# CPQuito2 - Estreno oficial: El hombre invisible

Entonces, claro, cuando llegamos a la sala con un corto pegado a una película, fue como, wow, o sea, esto pasa solo con Pixar o pasa solo con Fox, con Warner, pero es la primera vez que pasaba aquí a nivel nacional. Obviamente es obvio, pero nos costó un poquito de vueltas, y luego de haber estrenado con Pescador, la cuestión es que hubo una reacción de otros distribuidores grandes como Multicines, diciendo, bueno, si quieres ponerla de nuevo, la ponemos con alguna película infantil nuestra, pero eso fue un poco el camino. Bueno, una vez que ya estábamos como en la etapa final, llegó la etapa de postproducción de audio y la parte de musicalización. Todo es compuesto, toda la parte de la música fue hecha por Mauricio Vega y toda la parte del sonido fue hecha por Pablo Aguinaga en Magic Song and Music. Y quizás esta también fue una de las etapas más enriquecedoras de todo el proyecto. Es decir, todos estábamos sumamente desgastados por un proceso de animación tan largo y tan intenso. Pero de pronto llega esta parte que refresca el proceso. Y bueno, ahí les voy mostrando un poquito.
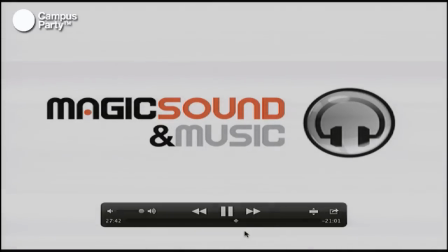1303s
Bueno, yo fundé...
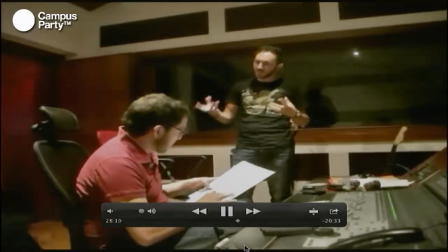1309s Que es poco. Como parte de la melodía, ¿sabes? No sé, como que ya se volvió parte de la parte.
Sí, porque el final da para hacer un tema musical hermoso. Claro. Bueno, lo primero fue ver el corto, bueno, las partes que se iban haciendo, porque claro...
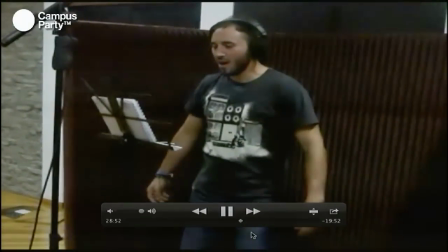1325s experimentar un poco. ¡Papá!
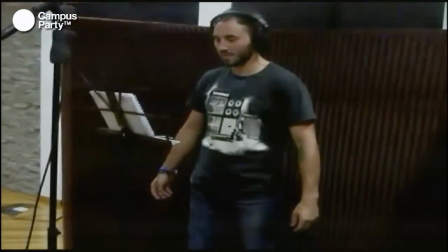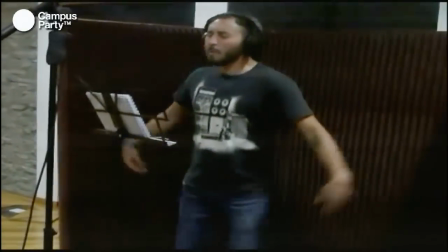1333s ¡Papá!
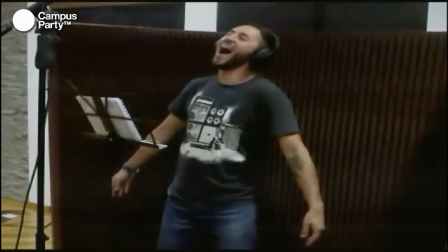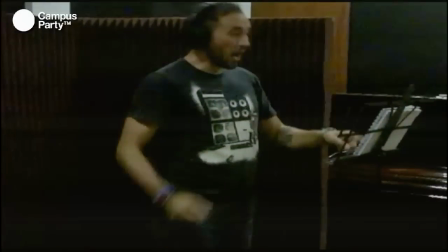1342s Ahí está. Y ahora sí, hago un sola trancada larga.
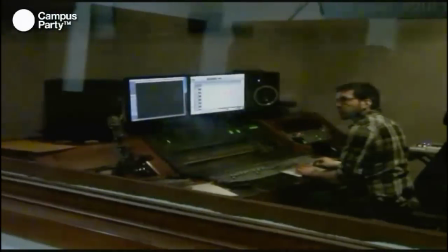1350s Ya, hago una sola trancada. ¿Qué?
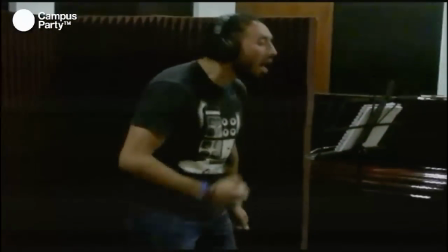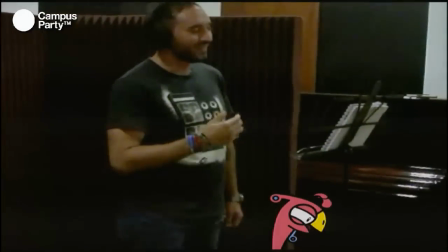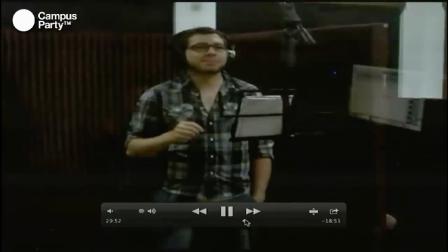1362s Fui yo Popok y bueno, veamos cómo hicimos Uru y... Probemos uno haciendo el...
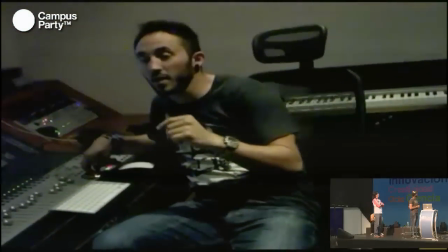1368s Y que sea como más desesperado, porque es como... Puta, ya nos va a cachar este man.
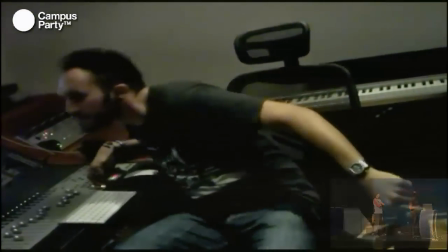1373s Entonces como... Como tengo que apurarme.
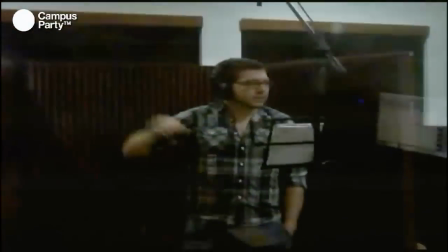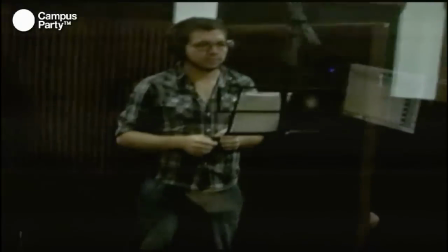1384s Voy a probar una de, en la corrida que sea como un poco más atlética, o sea, quizás más como...
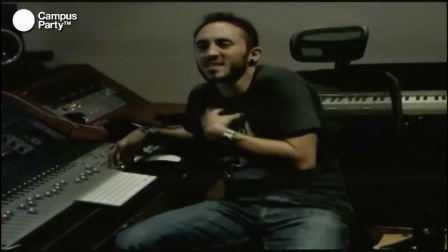1390s O sea, más en respiración. Que no se sienta que se está esforzando demasiado, sino más bien simplemente está respirando para coger más poncho.
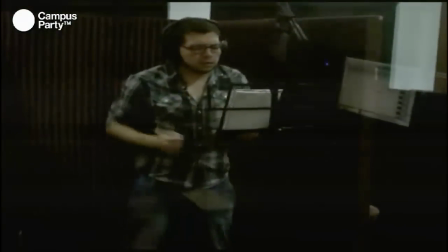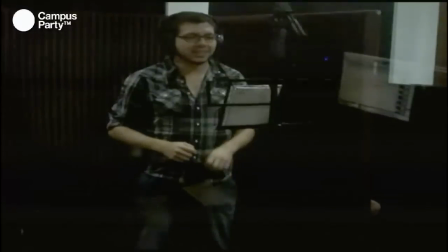1405s Ese estuvo bacán. De bueno.
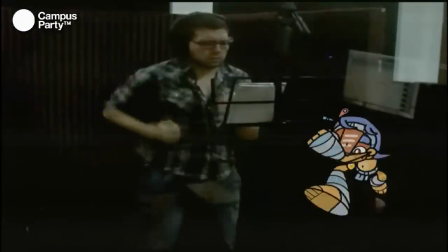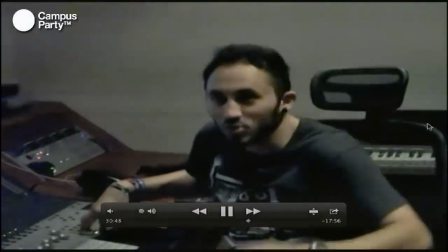1414s Lo que hace es como impulsarse, entonces como un poco de el estómago...
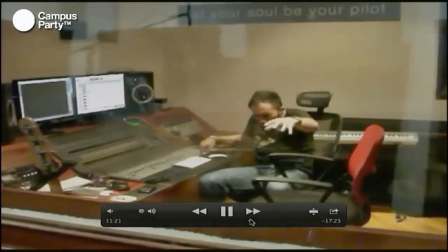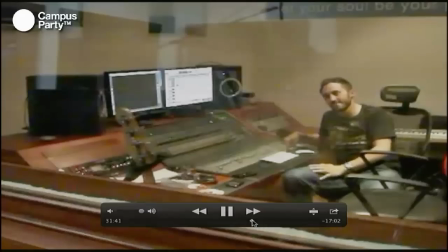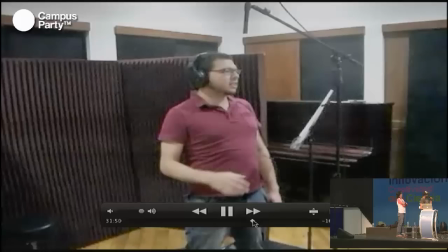1428s Claro, sí, luego ya tengo la estupidez, sí.
Vamos a pasar un ratito a la parte de la música, que creo que es más entretenida.
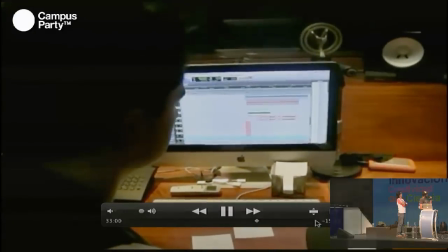1435s
Traté de unir las dos cosas, ahí fue como salió la música, es el que salió, que es básicamente una mezcla entre una banda de rock.
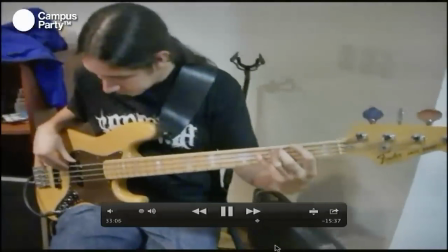1443s
Lo que se buscó también con la música es que la música tenga la misma identidad que tenía la estética.
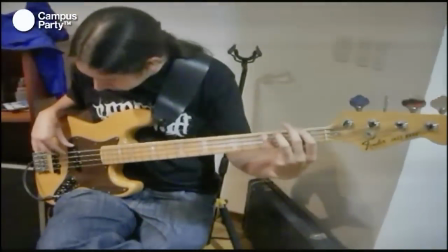1448s
Entonces eso era sumamente complejo, porque no queríamos caer solamente en una sonorización que sea puramente de instrumentos andinos,
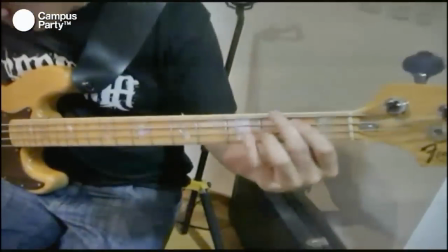1456s
sino que responda a ese tema de la naturaleza, pero que también sea moderna.
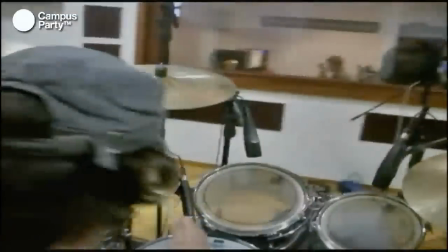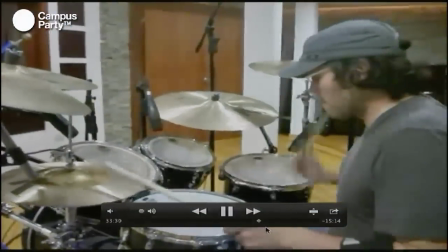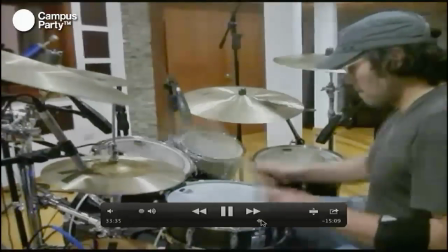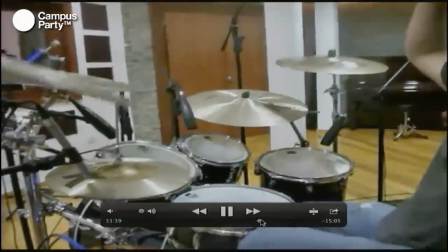1476s
Hay un compás de 6.